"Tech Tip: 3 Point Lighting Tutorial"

What's up, guys? I'm Tyler. Today we are here at St. Paul Neighborhood Network. We're going to talk about three-point lighting, what those lights are, what you can do with them, and how to manipulate them in your videos. So let's go.
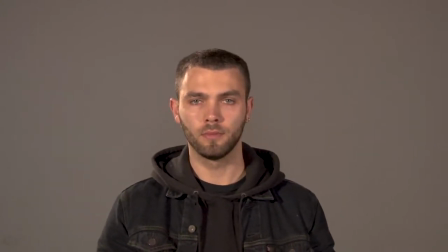All right, guys. So what you can see here, besides a very serious man for no reason, is basic three-point lighting in the studio. This is great for shooting interviews.
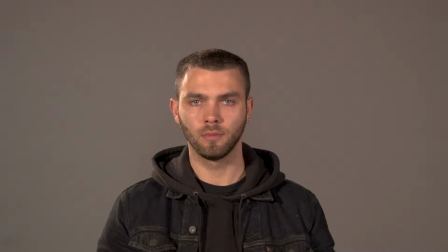What you can see here is I have a light coming from my right, coming from my left, and coming from the back. All of these lights right now are at a 45 degree angle, which you are about to see once I stand up here.
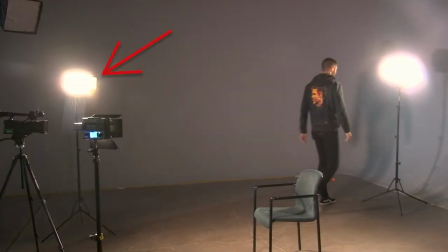So now that I'm up, we can see those lights here. We have our key light, our fill light, and our back light. So the first thing I'm gonna do is I'm gonna keep that key and fill on, but I'm gonna go over to the backlight and turn that off so we can show you what that looks like.
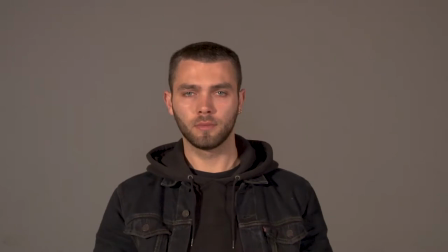So I'm gonna turn that backlight off, bam. So this is what it looks like when you just have your key light and your fill light. So it's still a pretty good image that you have here. You have that key light with the balance of the fill softening up that face,
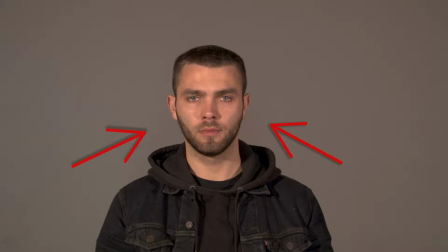but there's no real dimension separating you from your background.
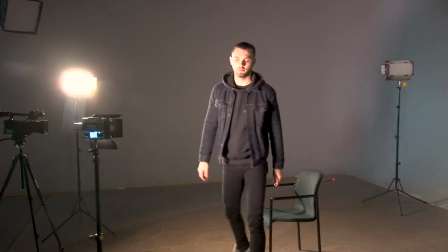Now, this time I'm gonna turn off the fill light.
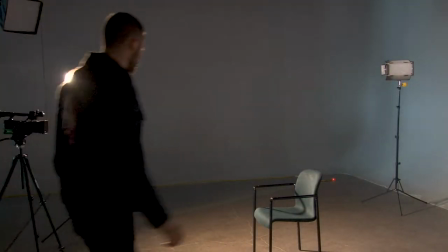So I'm gonna keep the back light off, turn off that fill light, keep the key light on, and here we go.
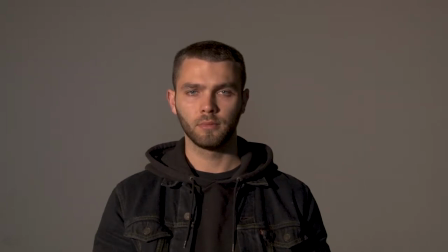This is a dramatic look. It's great if you're shooting an interview and the mood of, you know, the video that you're shooting is just really either somber or serious or dark, dramatic, etc. And you're just really going for that look.
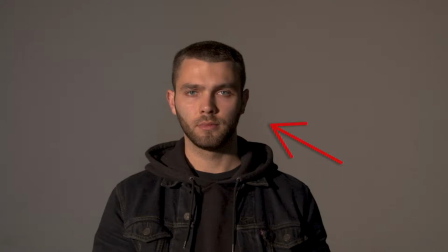You can see the shadow on the left side of my face there, but still see my skin, that triangle right under my eye there.
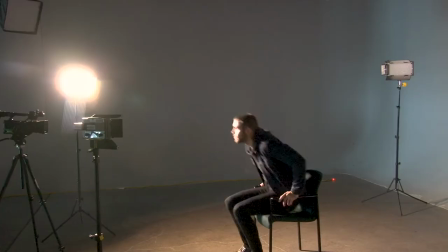Again though, we still don't have that separation from the background. So now, once I get up, I'm gonna turn that key light off.
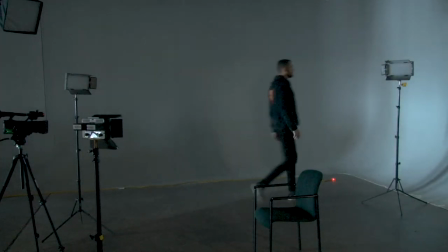So right now we have all three lights off, but I'm gonna walk over to that back light and just turn that one on.
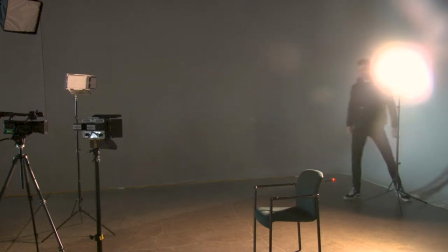Now you might ask, why would you turn the key light off and the fill light off?
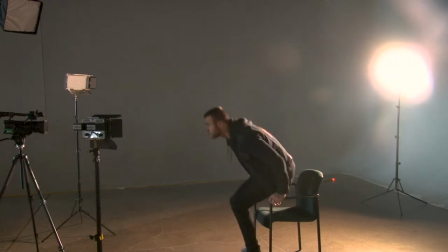And this is why.
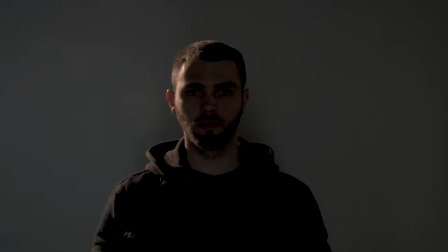Because if you're shooting an interview and the person that you are interviewing doesn't necessarily want their face shown, but you still want a presence on camera who is speaking so people can see a physical being on camera,
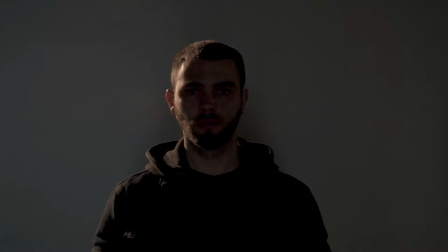but maybe just add some mystery as to who that person is, this is what you're gonna wanna do.
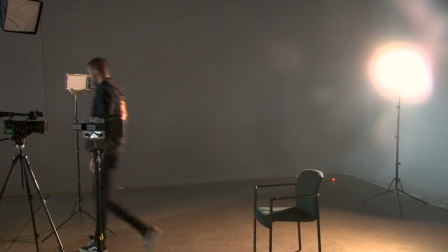Now, I'm gonna get up, I'm gonna keep that backlight on and turn on that key light.
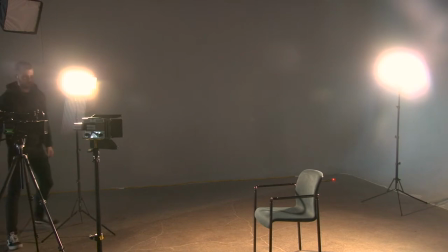And this is gonna be a good look. So this is what I was talking about that dramatic look, but still having the dimension from the background, bam, right there.
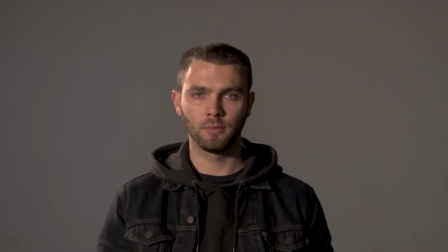So we still have that dramatic look. We have that triangle on the left side of my face, your right side, but now we have that backlight hitting me from the back, giving me dimension and separation from the background while still having that dramatic look.
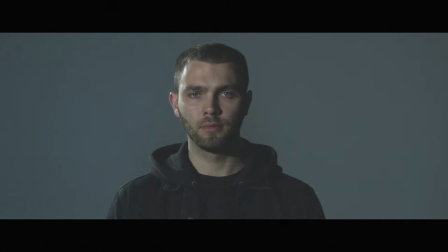Also great for a cinematic look. So if you're shooting a short film or even documentary, whatever you're shooting, you just really want like that cinematic look. This is great cinematic lighting.
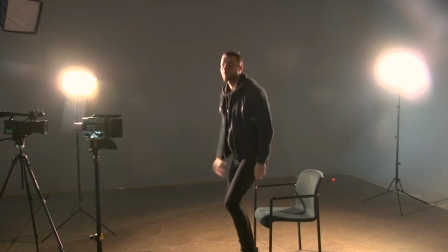Now, I'm gonna get back up.
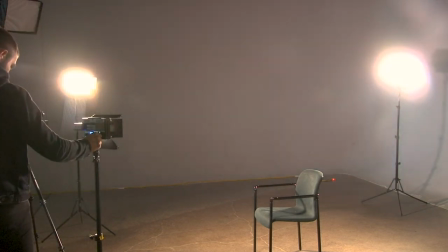I'm gonna turn that fill light on and see exactly what the three-point lighting altogether looks like one more time.
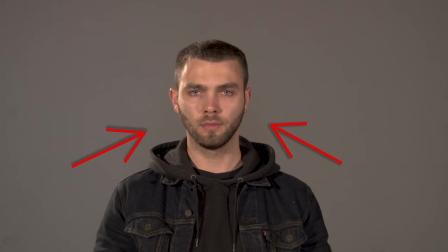Again, we have our key light, our fill light, and our back or hair light. So there we go, guys.